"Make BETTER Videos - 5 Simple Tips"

A few weeks ago I was hired to create an aftermovie for a huge music festival here in my hometown.
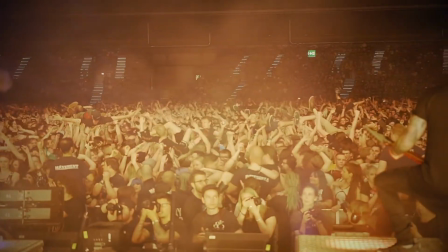0:06 This has been definitely my biggest project yet and I was really excited about it.
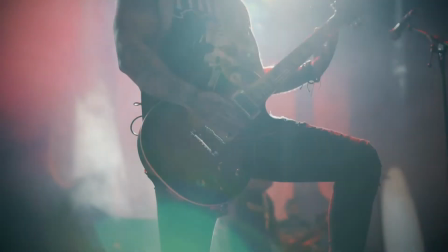0:11 Especially since I never shot and edited an aftermovie for something like this before and I just wanted to make this really good. By the way, if you're new to the channel, my name is Tom Streller. I'm a filmmaker and on this channel I cover everything filmmaking related. So if you're into this, make sure to subscribe to not miss any upcoming videos. I guarantee you won't regret it.
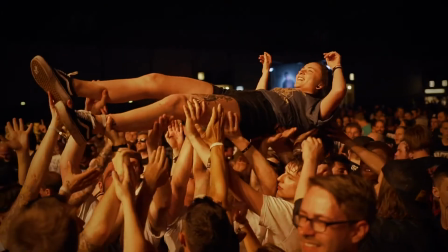0:34 So for the aftermovie, I defined some basics I wanted to focus on to make this video really stand out.
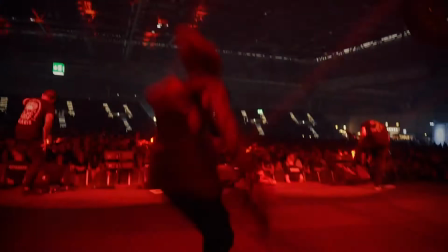0:42 And after the client was really happy with the final product,
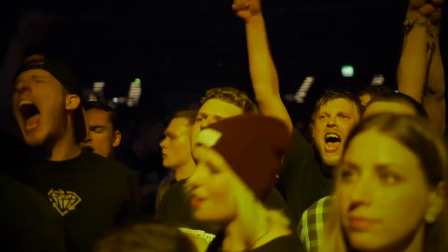0:45 I realized that those were rules you can apply to any kind of video to make it the best possible. And here's what I came up with. The first thing you should keep in mind, and probably the most important, is to tell a story.
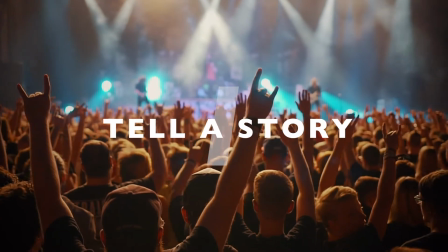0:59 Whatever video you are shooting and editing, you don't want it to be a random collection of scenes.
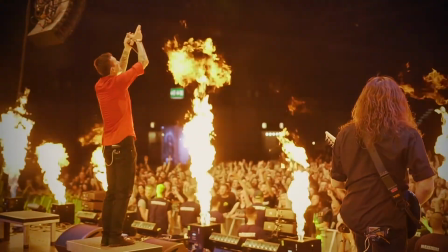1:05 And even though often you don't have a proper narrative for a project,
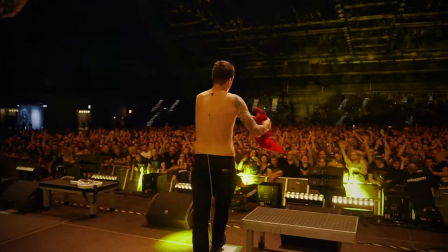1:09 you will always find some kind of structure you can apply to your edit to get the viewers more engaged and increase the impact of the video. The easiest way to do this is to build up the tension throughout your edit to some kind of final.
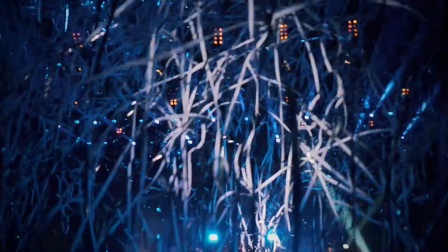1:24 And this can be done either through the shots themselves or through the editing getting more intense. But definitely give your video some kind of structure. What's also really important is to show emotions.
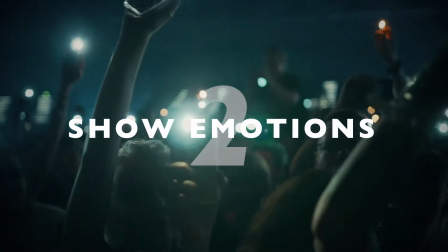1:37 People emphasize with other people, that is no secret.
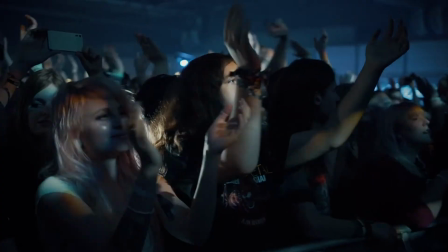1:41 So whatever you are filming, always try to show as many people and their emotions and reactions as possible. Get close to the people and even let them smile into the camera.
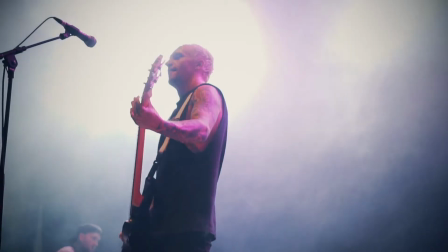1:54 This easily lets the viewer feel what the person in the scene was feeling, and this really increases the impact of your shots. But don't just focus on people and faces. Try to diversify your shots as much as possible.
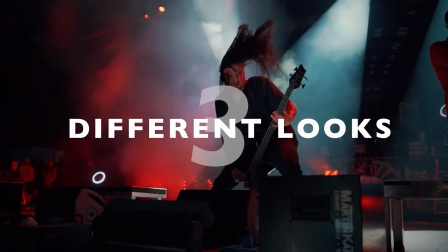2:08 Try out a different focal length, different frame rates, or if you can't do any of this with your setup,
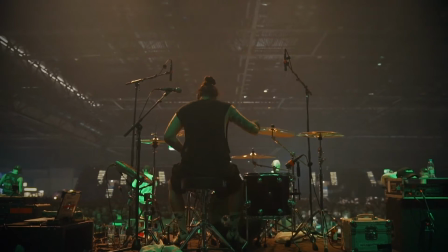2:15 just switch your position or view from time to time to give the viewer a really widespread impression of what was happening. Diversifying your shots helps a lot to highlight several scenes and situations in the video. And this gives your video more variety, which in the end will make your video more interesting.
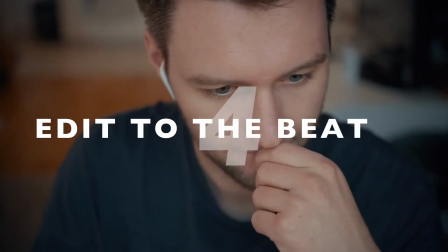2:35 Also, try to edit to the beat. Almost every project I ever did had some music in it.
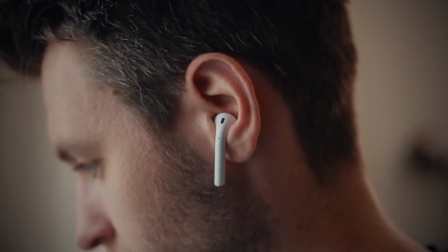2:41 And it's no secret that you can really increase the impact the video will have by editing to the beat. Even though you don't have to do this throughout the whole edit, it definitely helps to place a few cuts on actual hits in your music.
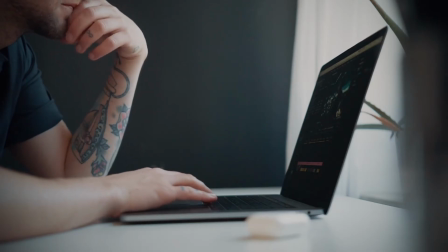2:57 And this technique you can use in different ways.
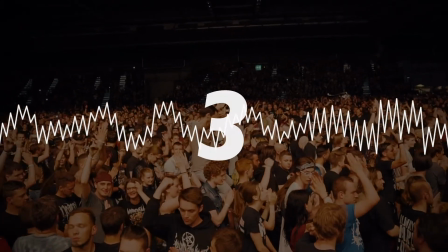3:00 For instance, by placing cuts on the first and third beat, you can give your edit an upbeat vibe.
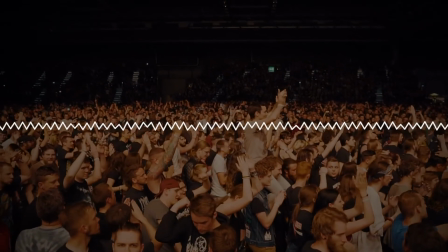3:07 Whereas using the second and fourth, which are usually the snare hits, you can increase the tension and make your edit feel way more dramatic. So definitely play around with this. And last but not least, something you should keep in mind for every video you'll ever make.
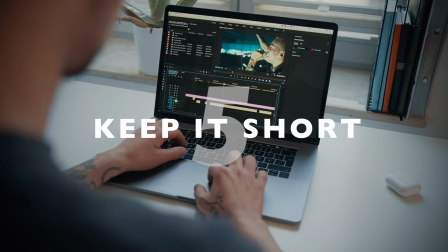3:24 Keep it short. You will almost always find yourself with a huge amount of footage when you start editing a project.
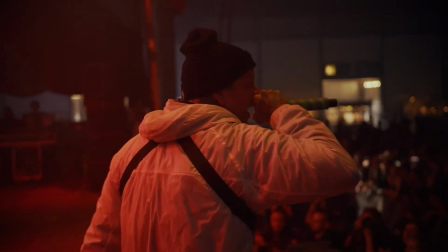3:32 And personally, I often find myself making the first cut way too long.
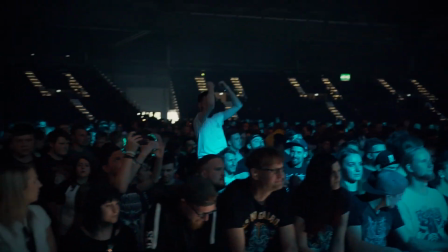3:37 So it's really important to keep in mind that you try to keep your edit as short as you can. Even though you might think that all of those shots are really great and they have to be in the final edit, they don't.
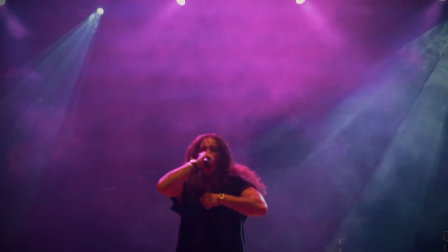3:51 You have to realize that you got a different connection to your footage than other people. And they don't want to see 10 minutes of essentially the same thing over and over again just because it's shot from different angles.
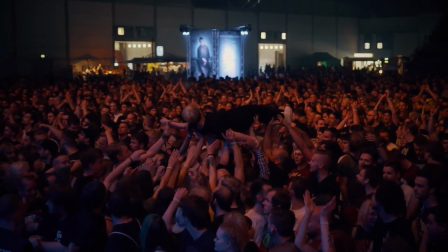4:05 So make a selection of shots you definitely want to have in the final edit.